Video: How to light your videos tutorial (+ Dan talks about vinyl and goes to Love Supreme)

I'm at Love Supreme Festival for the day, and I forgot to do an intro to talk about being here, so now this is like an intro after I've been here and everything is finished and I've had a few beers, so this will probably come before everything else happens. But yeah, I'm at Love Supreme Festival. Hello, hope you're good. Enjoy.
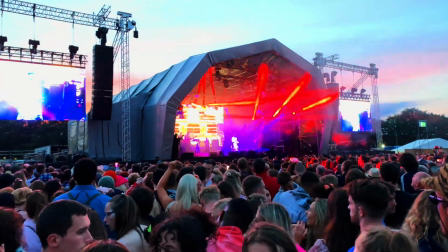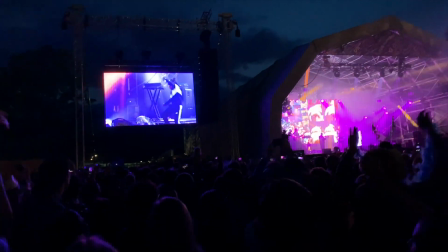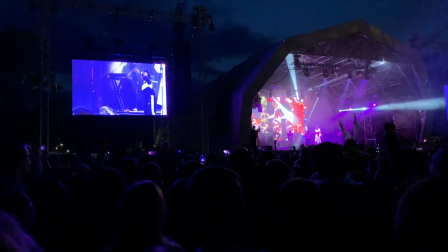Let me break it down for you again. You know I always say cause I'm truly genuine. Don't be a hard rock when you really gotta get crazy, girl.
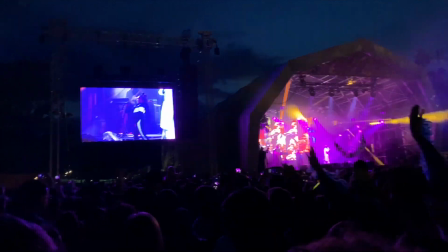Respect is just a minimum.
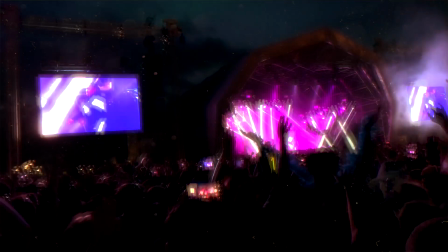Well, good morning. How you all doing? Hope you've had a fine and dandy week. I've actually spent the last day and today shooting some videos for Chapman Guitars. So they've got a whole new line of guitars. They're awesome. And something I do on the side of Musicisum is help people make awesome videos, because I love making videos. It's good times, good fun. So I thought I'd take this opportunity before we get rolling here, because the guys are just getting some other stuff sorted, to quickly show you some tips on setting up a fairly simple but really good looking video shoot. So join me. Okay, back into some nice, flattering, sexy video light. So this is the set we've got going on for the Chapman Guitars video shoot.
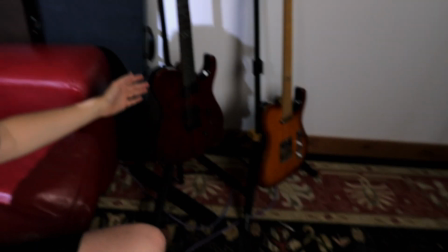These are the new Chapmans. They look and sound awesome. Yeah, so this has been a video shoot to basically showcase what's new and special on the new Chapman ML1 V2 range. So this is looking quite nice on the face, and the reason is because we've got a very big, soft light up there. So I just thought, good opportunity to show you guys an example in situ of how to set up your kind of basic lighting setup. And it's what we call 3-point lighting. Let me turn that light on over there and show you how I've got it set up.
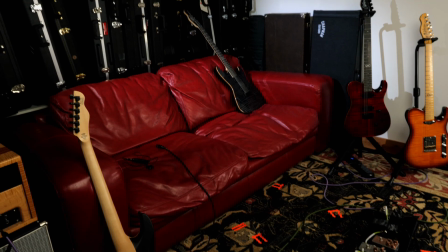So if you were making a video for YouTube, you know, and you wanted to light it really nicely, you first need to decide where you're going to sit or stand.
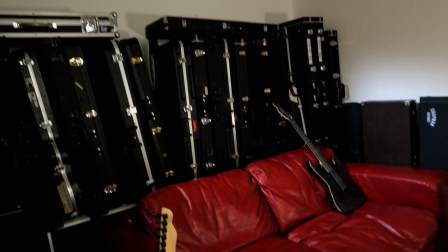So this is a nice part of the room here in the corner. We've got a nice background with the guitar cases, and Bea and Rob are sat on this sofa.
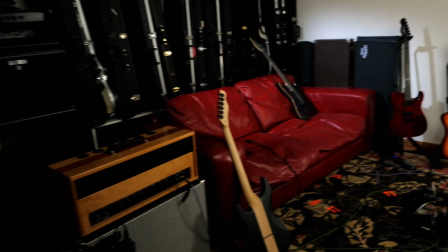So it kind of made sense, looking at the room, you know, to shoot in this corner. It's quite contained, it's quite tidy.
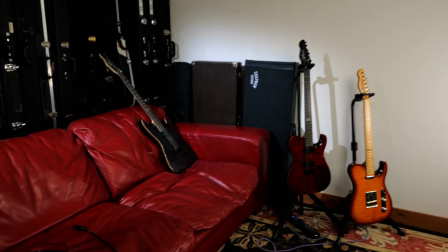We put some guitar cases against there just to kind of break up the white wall a little bit. Yeah, so you've got to first decide where it is you want to shoot, and then you need to light it.
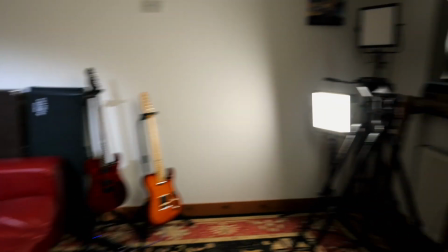So 3-point lighting, what does that mean? It normally refers to a key light, which is your main big light.
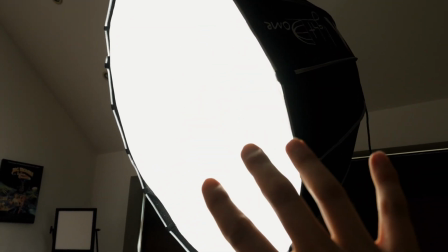That's this thing up here. We use an Aperture 120D. That's the light back there.
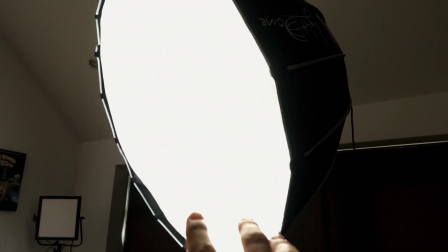It's a very awesome LED light. It's really powerful but doesn't get really hot. And then that is an Aperture light dome.
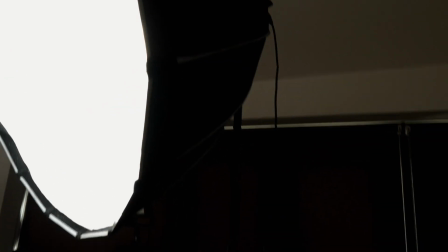So this is made up of a big reflective dome to help spread the light.
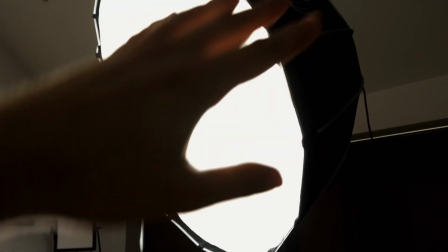And then in here is a sheet, well actually 2 sheets of diffusion. And that means the light is nice and soft on the face.
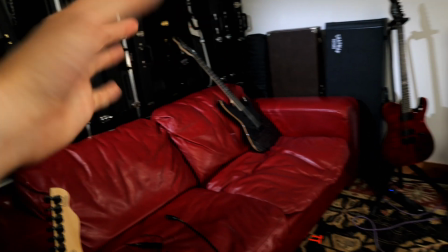So if you're shooting at home or in the studio, you can use a variety of lights. Something like this is fairly high end, but you can also use, you know,
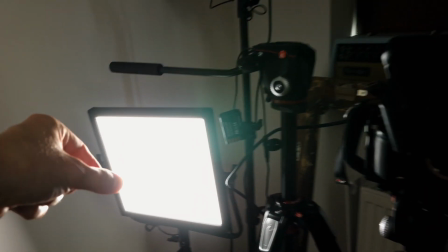variations of the panel light, something like this, and you can get an umbrella, like a white lighting umbrella which sits in front of it,
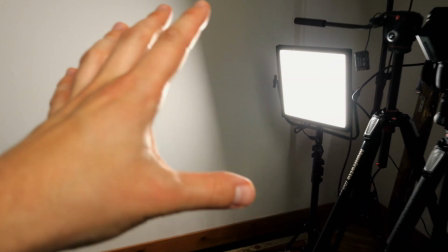and that would help diffuse the light as well, so that it wouldn't be too harsh on the face.
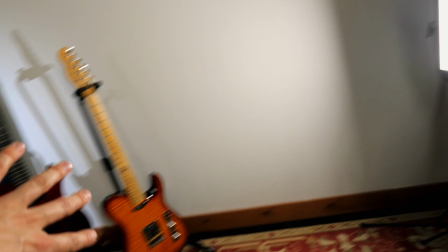Now the reason we don't need to diffuse this is actually set quite low, and this is just filling some light, which is part 2 of the 3-point lighting system.
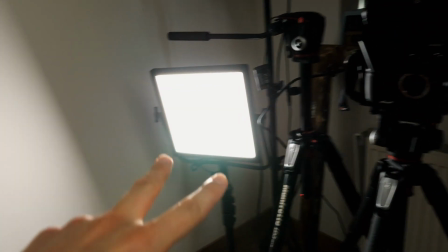So part 1 is your key, part 2 is your fill, and that is normally a more subtle light.
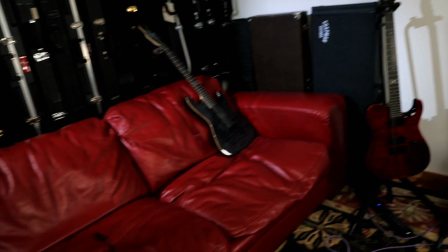You often don't necessarily notice it while you're filming, but it's when you turn it off you really see the difference.
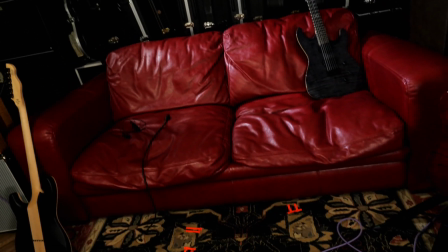So, you know, if we were over here and we were filming and we took off this light, you know, it